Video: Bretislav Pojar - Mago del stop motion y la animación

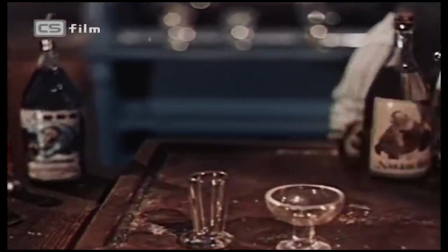(4:07)
Vamos, que el tipo entra en el bar y allí se encuentra con una boda.
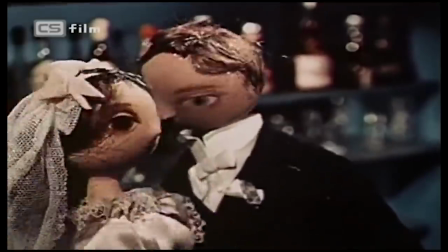(4:11)
Por cortesía, porque se deja liar o por lo que sea, acaba emborrachándose.
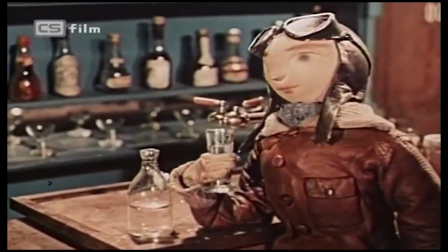(4:16)
Y aquí también hay algo interesante.
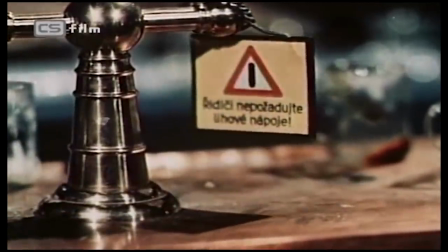(4:19)
Recurrentemente, cuando va a tomar, aparecen símbolos y señales que nos avisan de que algo terrible podría pasar si sigue en esa línea.
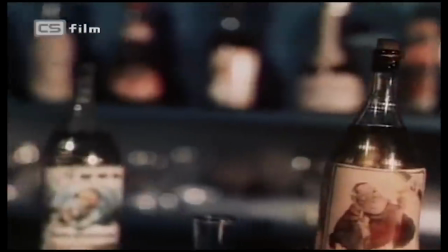(4:26)
Mirad, este es un ejemplo. Cuando va muy afectado por el alcohol, mira la botella y en la etiqueta, en vez de verse el logo, se ve un diablo.
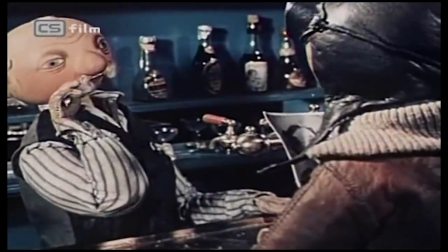(4:33)
Por otro lado, en esa misma secuencia veremos recursos cinematográficos muy interesantes. segundos antes de que aparezca ese
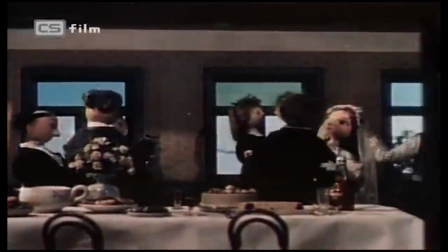(4:39)
demonio nos encontramos con una cámara en primera persona donde se ve como toda la cabeza le da vueltas a nuestro protagonista.
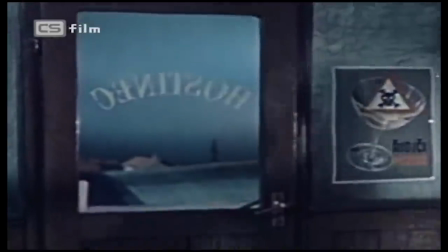(4:46)
Total, que después de un rato y de ponerse a tono decide continuar con su viaje.
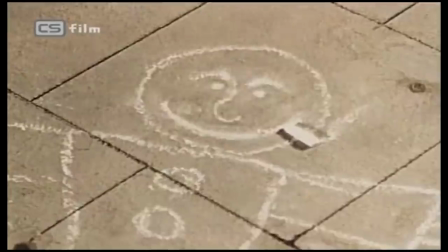(4:51)
¿Recordáis la escena del principio que os acabo de mencionar donde se detiene sobre el dibujo en tiza?
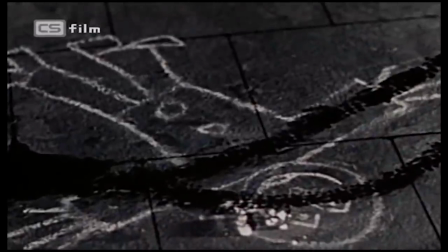(4:56)
Pues ahora ya no le presta la más mínima atención, es más, con su moto realiza un derrape que divide en dos la caricatura.
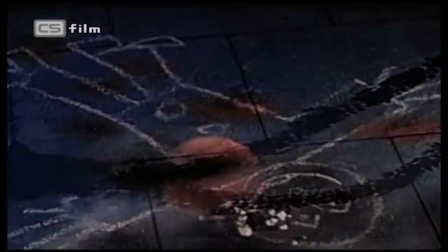(5:03)
Por un lado nos está vaticinando el desastre ya que acaba de atropellarlo,
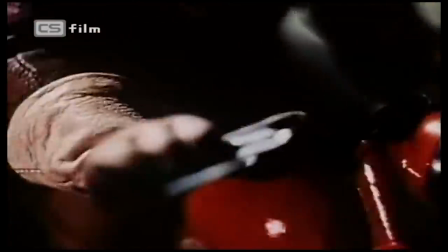(5:07)
por otro lado sigue profundizando en el tema de la psique del personaje, ahora no es como cuando estaba sereno.
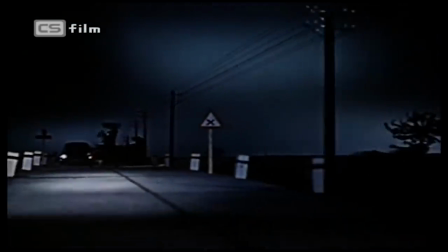(5:13)
El alcohol lo ha vuelto descuidado, superficial, menos sensible y sobre todo menos atento a su entorno.
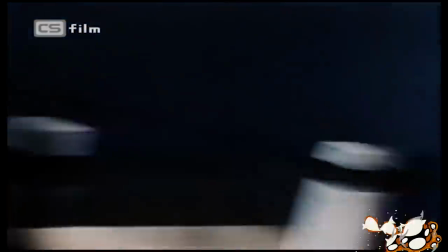(5:20)
A raíz de ese momento el metraje se acelera. Cabe señalar la elegancia con la que consigue el efecto de velocidad y la tensión con la que aborda esta parte.
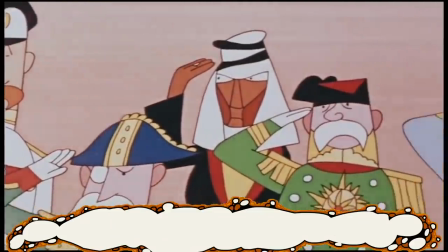(5:28)
Aunque donde más crítico y afilado se pone es en la animación dibujada,
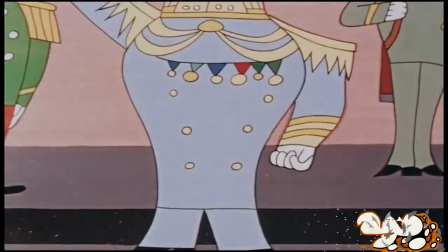(5:33)
el primer trabajo de este tipo, donde no utiliza marionetas, es Bombomaní, del año 1960.
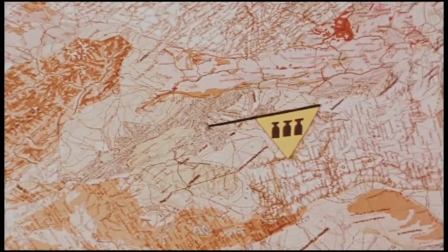(5:39)
Ahí reflexiona sobre los peligros de las pruebas nucleares con una aparente simpática historia.
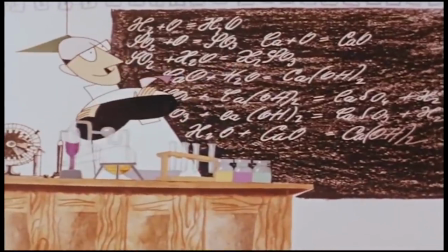(5:44)
Un niño durante las clases de química consigue robarle al profesor unas probetas con líquidos de diferentes colores.
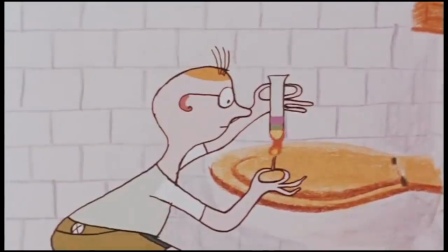(5:49)
Cuando llega a casa se pone a jugar y hacer experimentos con tan mala fortuna que destroza el baño de su vivienda.
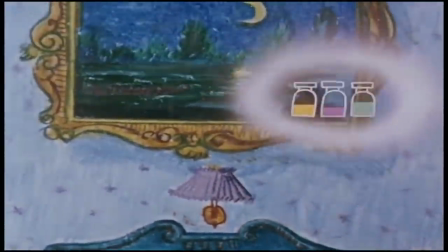(5:55)
Cuando su padre se entera, primero lo castiga y después piensa que la mezcla de su hijo tiene potencial, así que continúa con las pruebas.
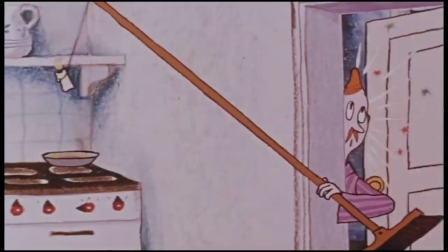(6:03)
Os podéis imaginar qué ocurre. No solo destroza una habitación, sino todo el bloque del edificio.
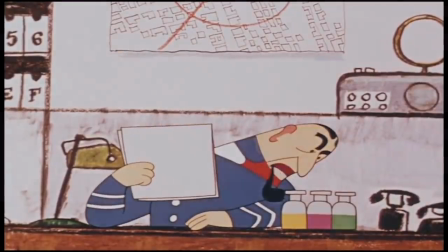(6:09)
Cuando la policía se entera, primero piensan en castigarlo y meterlo en la cárcel, después reflexionan sobre las capacidades que tiene.
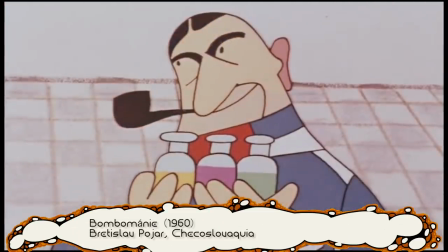(6:17)
Como si se tratase de una muñeca rusa, la situación se va repitiendo, pero cada vez a mayor escala.
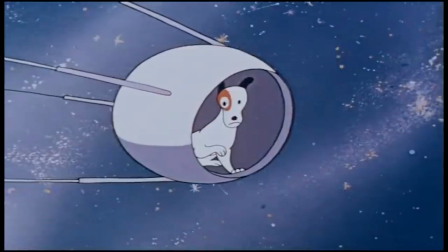(6:22)
Y no os voy a contar más, pero sin duda es una obra muy reflexiva sobre un problema de rabiosa actualidad en 1960.
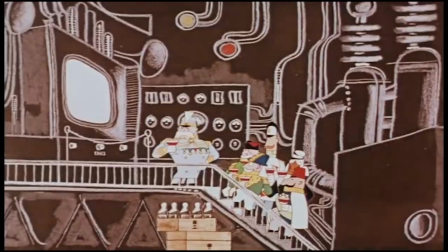(6:30)
Ya sabéis,
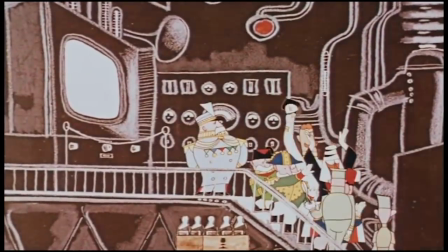(6:30)
los programas de armamento que adoptaron tanto Estados Unidos como la URSS y que mantuvieron al mundo durante más de 30 años en una paz demasiado amenazante.
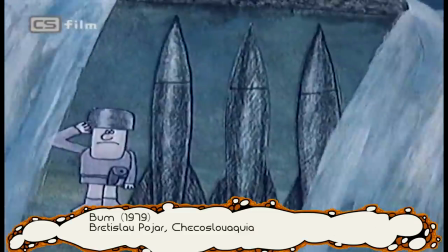(6:39)
Siguiendo esa línea, unos cuantos años después, en 1979, dirige Boom, donde habla sobre la belicosidad del espíritu humano.
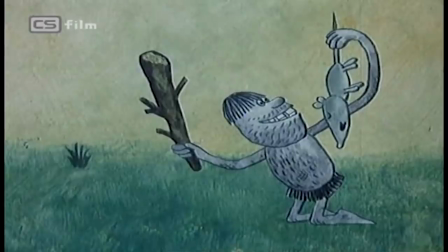(6:47)
En esta ocasión la cinta arranca en la prehistoria. Nos presenta a un hombre primitivo que está disfrutando de la vida.
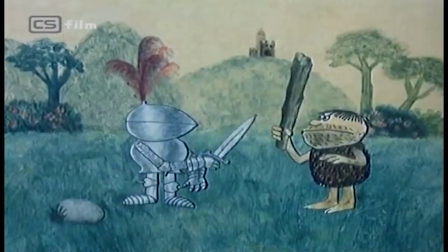(6:53)
Todo en armonía hasta que aparece otro hombre con armadura que lo somete,
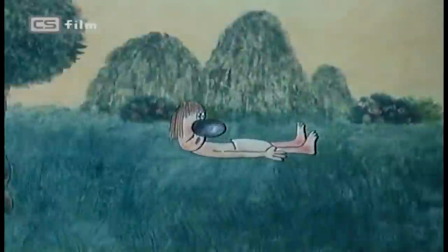(6:57)
a este lo elimina un conquistador y así se van sucediendo los distintos imperios que solo tienen un objetivo vital, ganar la guerra para así tener sometida a la población.
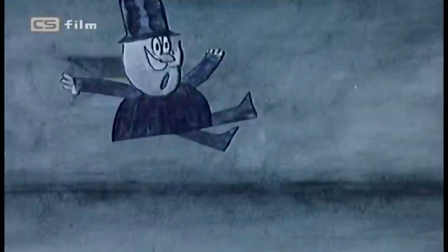(7:07)
Este interés por la hegemonía continúa hasta el siglo XX,
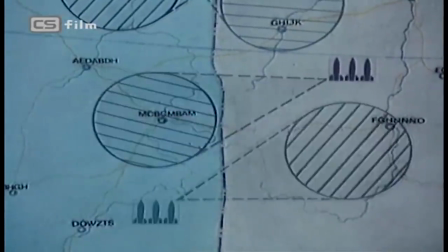(7:10)
momento en el que se puede ver como algunas potencias han conseguido la bomba nuclear, promoviendo esa situación de paz tensa.
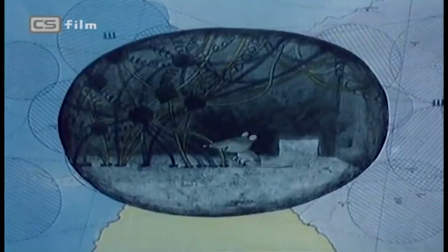(7:17)
Ahí, más que pensar en cómo será el mundo si logra la victoria, empiezan a surgir nuevas dudas.
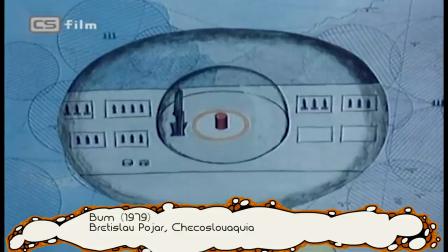(7:22)
¿Qué ocurriría si por error se activa el botoncito de lo nuclear? ¿Existirá un mundo después para gobernarlos?
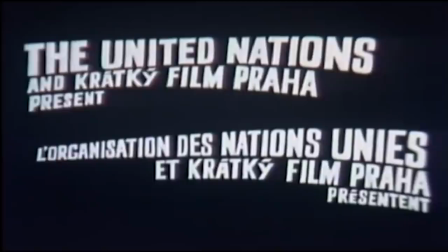(7:28)
Para completar esta trilogía antivelicista tenemos un trabajo ordenado por las Naciones Unidas titulado Sí, del año 1981.
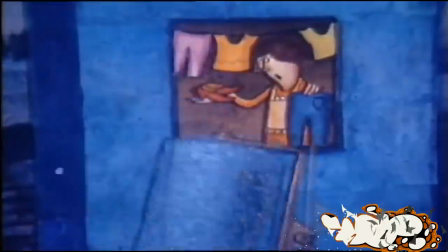(7:36)
En él se hipotetiza con cómo sería un mundo si el dinero destinado en armas fuese para otras cosas,
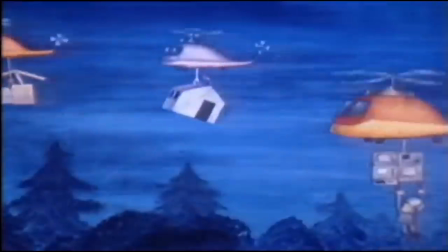(7:42)
ya sea ropa, comida, vivienda o simplemente mejorar el entorno en el que se vive.
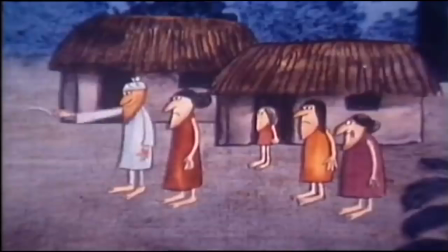(7:46)
Hermosa y triste, pero sobre todo necesaria para indagar más en nuestros sentimientos más primitivos Y ya que ha salido el tema emocional,
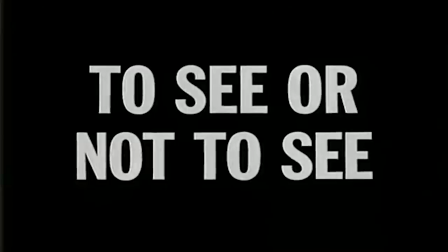(7:55)
acabo de recordar otro corto suyo titulado Ser o no ser ¿Recordáis la fijación de
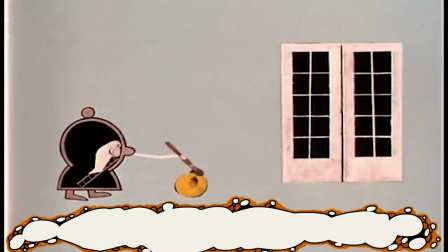(7:59)
Poyar por expresar emociones y para sacar a flote los sentimientos que a simple vista no se
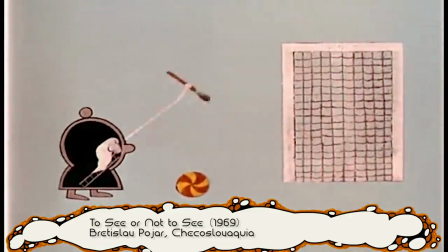(8:05)
ven?